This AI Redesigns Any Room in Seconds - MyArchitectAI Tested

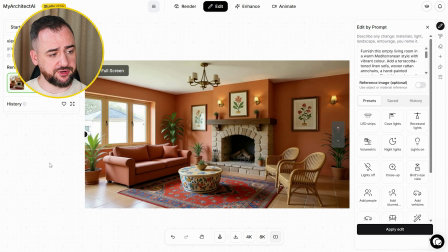8:13 This is a nice change of pace from the darker styles before it. Now let me quickly show you the third interior here.
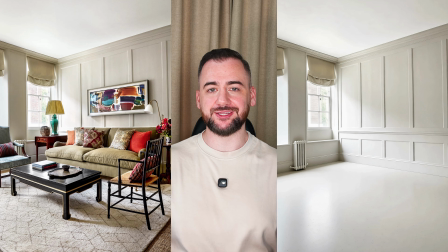8:20 The empty room prompt worked absolutely fine, but it left the panel molding on the walls.
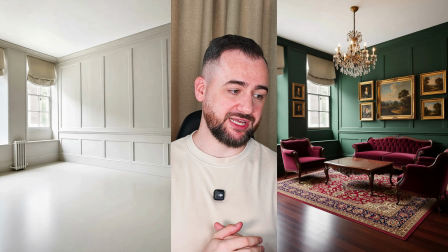8:25 The parquet flooring and panel molding give this a genuinely elegant period feel, not just a generic fancy room.
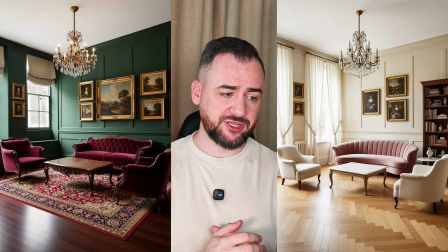8:32 Another one, the classic dark mahogany elegance. The mahogany tones and gold accents give this a real warmth and richness. It reads as a classic, timeless style rather than dated. And the last one, contemporary luxurious.
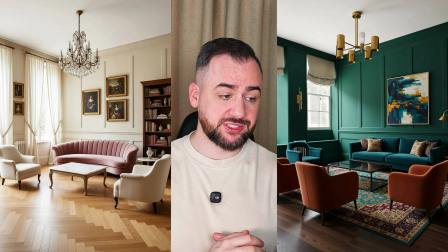8:45 Seeing the same style applied to a completely different room layout shows how consistent this tool really is at carrying the color palette across different spaces.
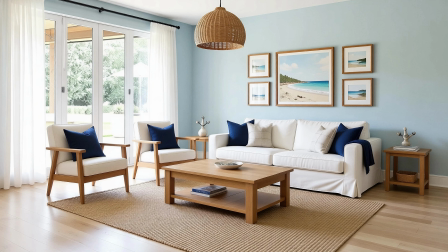8:54 That's 3 interior photographs and 9 completely different looks, all generated from the same starting point.
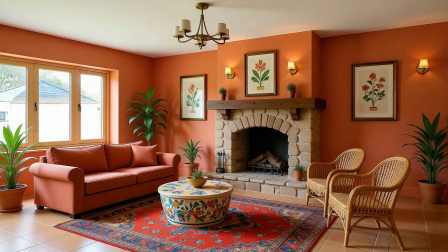9:00 This is the kind of variety that would take days to model manually, done here in minutes.
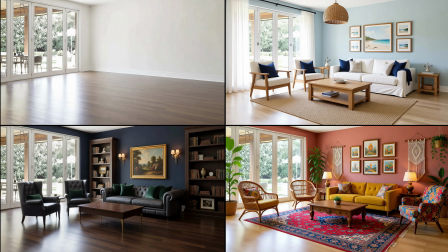9:06 And because every style started from the exact same bare shell,
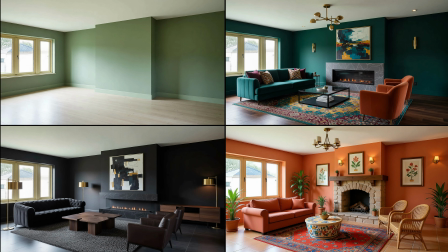9:10 you can genuinely compare them side by side, rather than guessing how a different room might have looked. If you are finding this useful, do me a favor and hit like on this video, and also subscribe if you haven't already. It's time for the animated transitions between all of those interior styles. I've grouped them into 3 different sequences, one for each interior. So we will be going from the original furnished interior to the bare shell and then to our redesigns.
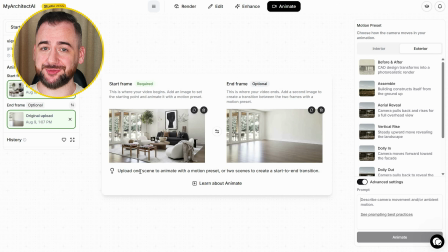9:36 In the animate section, let's upload our first interior. That will be the transition from the original image to the bare shell. And for each of those transitions, I will be coming up with my own prompt. And as always, all the prompts are available in the pinned comment down below.
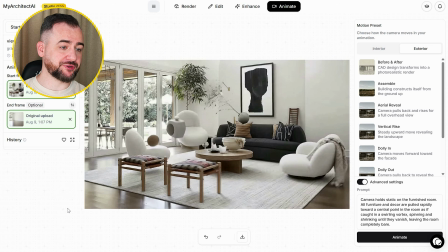9:51 So let's see the first one. All furniture is pulled toward a central point in a swirling vortex.
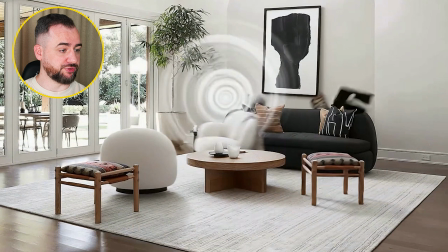9:57 It works as a strong, attention-grabbing way to clear a room, ideal for the start of a before and after sequence.
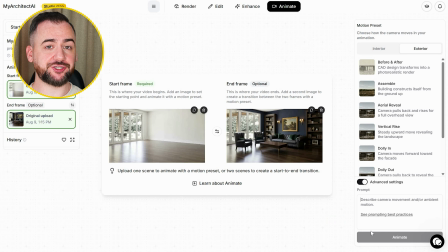10:03 The next transition will be between our bare shell to the first style.
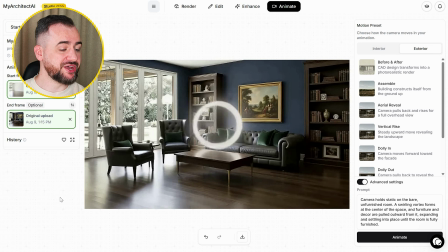10:07 A swirling vortex forms in a bare room and furniture is pulled outward from it.
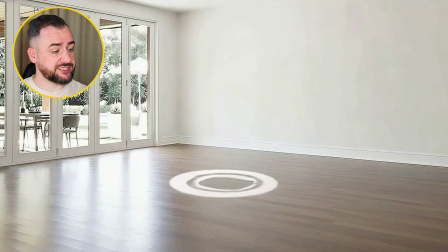10:13 It mirrors the suction motion in reverse, giving the sequence a genuinely satisfying sense of symmetry.
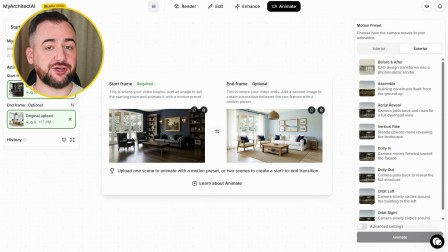10:18 Now it will get a little bit more tricky because we'll be going between two interior styles.
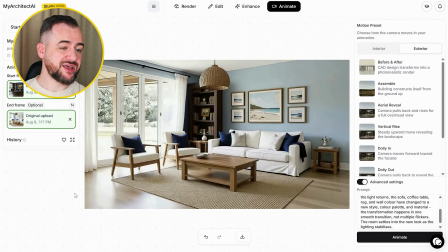10:23 Nice, keeping a completely static camera makes this transformation feel grounded.
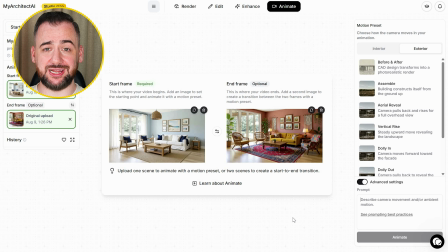10:28 Yeah, it's not bad. And now let's do the last style transition for this particular interior.
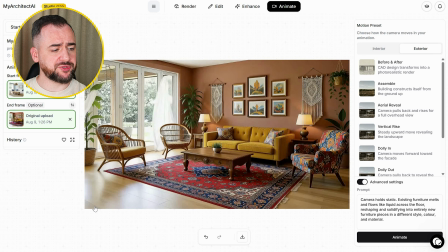10:34 The melting and flowing motion gives a genuinely unusual, almost artistic transition between two very different furniture styles.
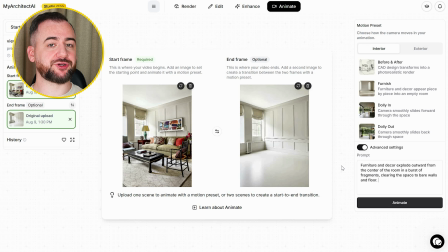10:41 Now let's do the second interior, and as before, I will be starting with our original furniture image and then our empty interior.
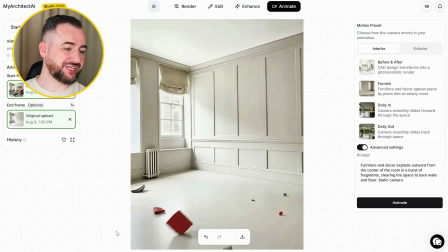10:48 Oh wow, now we have the explosion! It instantly clears the room in a dramatic high-energy way, good for cutting pace in the video.
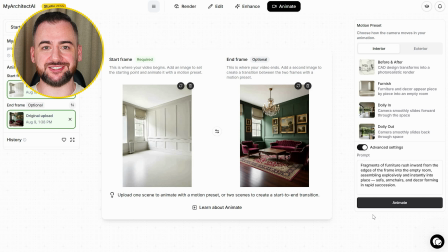10:57 Now let's transition into our interior styles, and from now on, I will just show you the results.
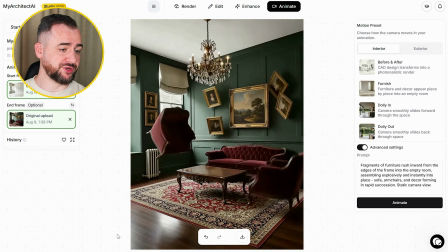11:03 It reverses the explosion motion to build a new room, so the two clips cut together as a matching pair.
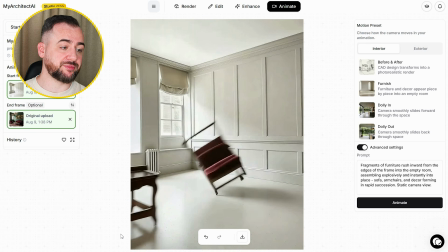11:09 Fragments rush inward from the edges of frame into an empty room, assembling instantly into place.
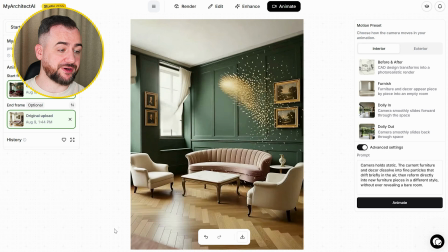11:15 The next one, furniture dissolves into fine particles and drift briefly.
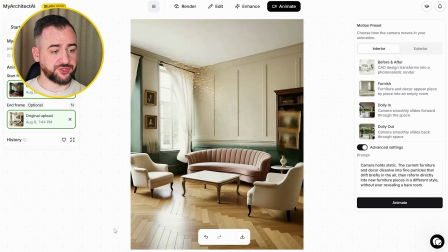11:20 It never reveals a bare room at all, so it reads like a pure style swap.
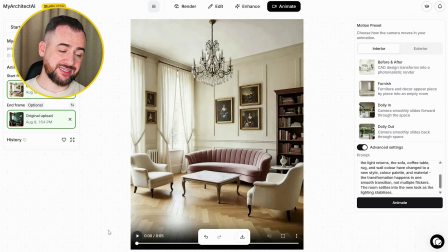11:24 A genuinely different option from the empty room transitions. And the last one, dynamic rotational view revealing the new design.
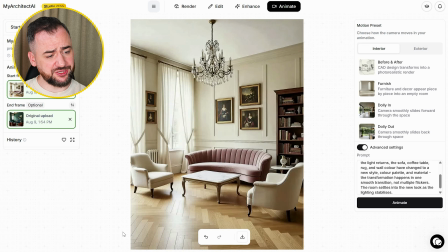11:31 Obviously, it's not showing the space in a realistic way, but it's a nice presentation trick.
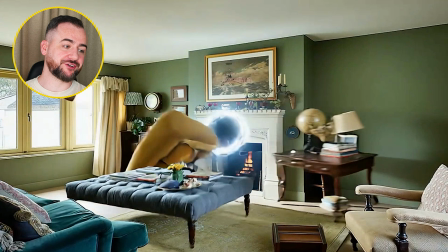11:36 And now the last interior. A dark void appears in the center of the room and rapidly expands, pulling all the furniture into it.
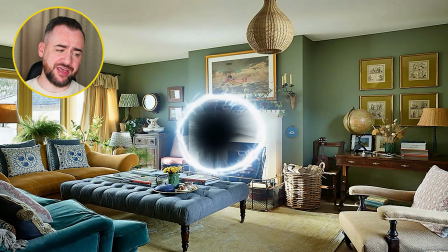11:44 It gives the strongest, most dramatic disappearing effect of any of the transitions, a genuine attention grabber.
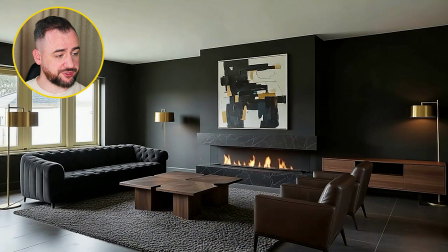11:51 Next one, the soft transition going into a fully furnished room feels calm and cinematic, a nice contrast after the black hole effect.
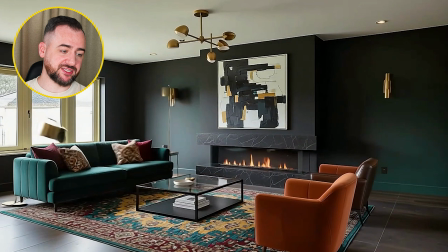11:58 Nice, another dynamic and well-presented transformation. I like that.
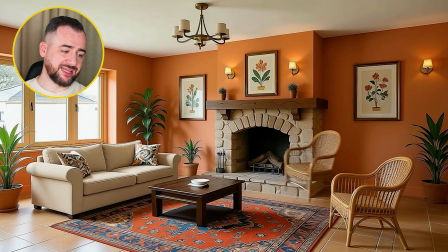12:03 And the last one, the furniture folds like origami, and then it animates the transition to the revised space.
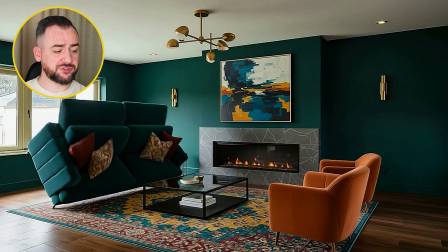12:10 It's not bad. This is one of the most visually distinct transitions in the whole video.